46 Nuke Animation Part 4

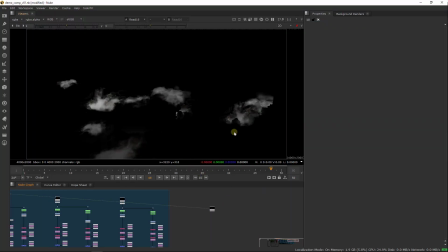0s
let's have a look at our rolling fog. So with this, when I was working on the concept, of course I utilized some masking using my depth pass,
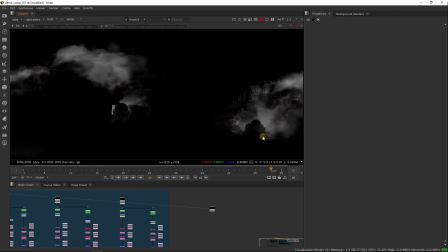14s
and this is reflected in my fog having some of the silhouettes
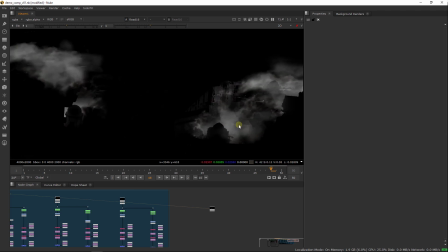21s
from the geometry. However, because the amount of parallax at this distance, if you remember, was absolutely tiny,
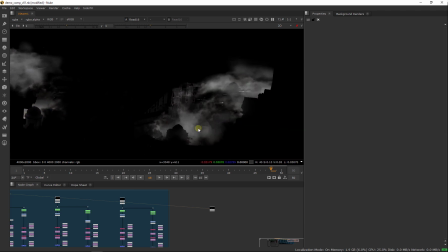29s
was maybe 1 pixel here as well, I don't think we have to worry too much.
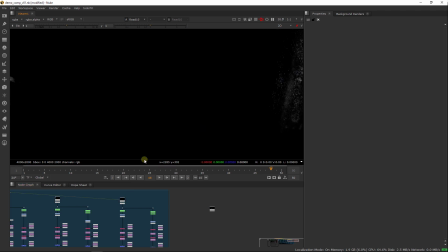34s
Whereas the waterfalls, we are going to project from the camera onto cards to hopefully create a sense of depth and the illusion of depth by layering these cards,
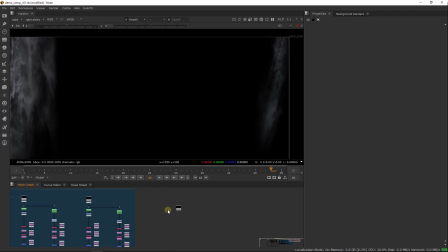48s
because they are not projected on any of the geometries we have in Clarice. But for this,
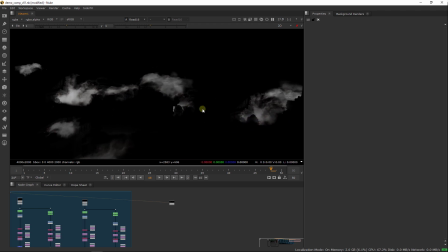55s
we are actually going to project it onto the geometry because this is at quite a big distance and any distortion will be quite unnoticeable.
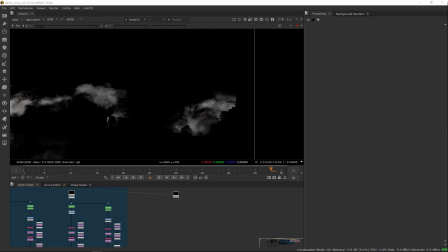63s
So first, let's just borrow some of these nodes from earlier.
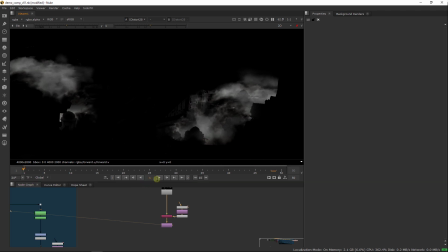73s
And I just want to distort this fog a little bit.
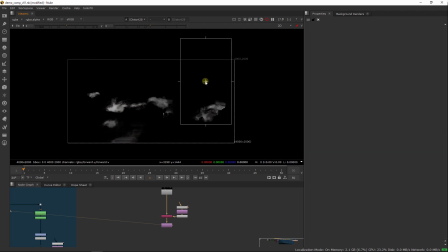79s
I don't want the effect to be overwhelming, because if you think about it, fog does not move very quickly at all. So this will hopefully be barely noticeable and will just be a subtle effect on top. And by adding together all of these different subtle techniques and little animations,
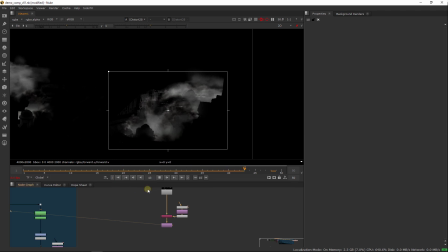96s
we are creating an image that is full of life, even though a lot of it is unnoticeable. So here I like it. It moves just a tiny bit. Let's keep this.
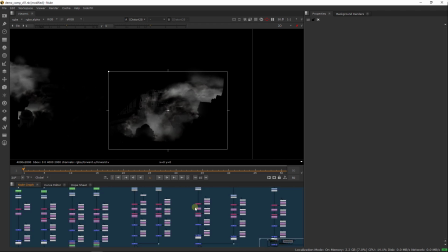111s
And for most of our animation there, let's just grab our reformat and we will again just do a grid warp.
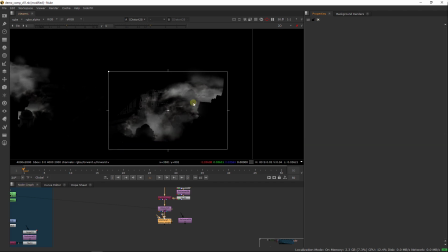130s
And here, again, I'm just going to display this technique on one of these because this is the same technique over and over for everything, and it is in how you use it that you can create some different effects.
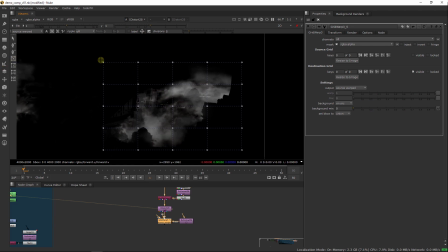147s
So actually let's draw it here maybe, because I don't want to distort this bottom area with the silhouette too much, because that will kind of make the edge fuzzy in the final comp.
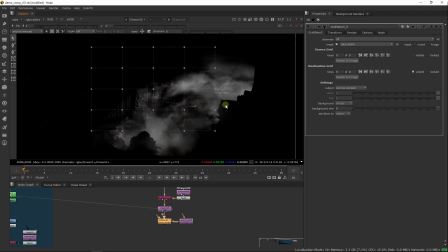165s
So let's just put it here and let's just distort this top bit. It's going to be very subtle anyway. So let's create a keyframe on the destination grid on frame 1, and for frame 50,
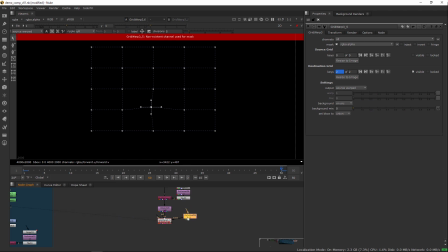181s
whoops, I don't want this, I want roto, my bad.
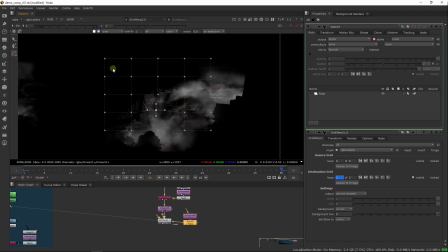190s
So in the roto, let's just, okay, let's turn this off. Let's just select this broad area, and let's feather the selection a little bit.
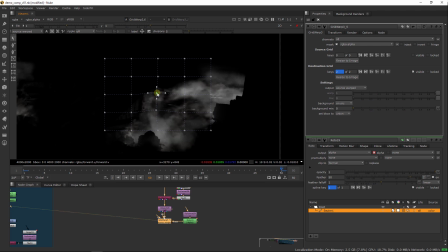212s
And now in my grid warp, let's adjust it slightly.
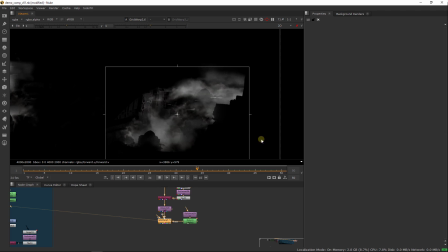225s
And let's have a look. Okay. So some slight movement. I would say that's still far too much. We probably want something a lot more like, oops,
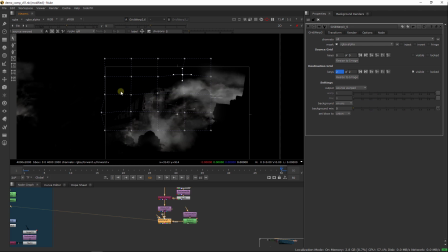242s
this, where it's less distorted. We want this to be a very subtle effect.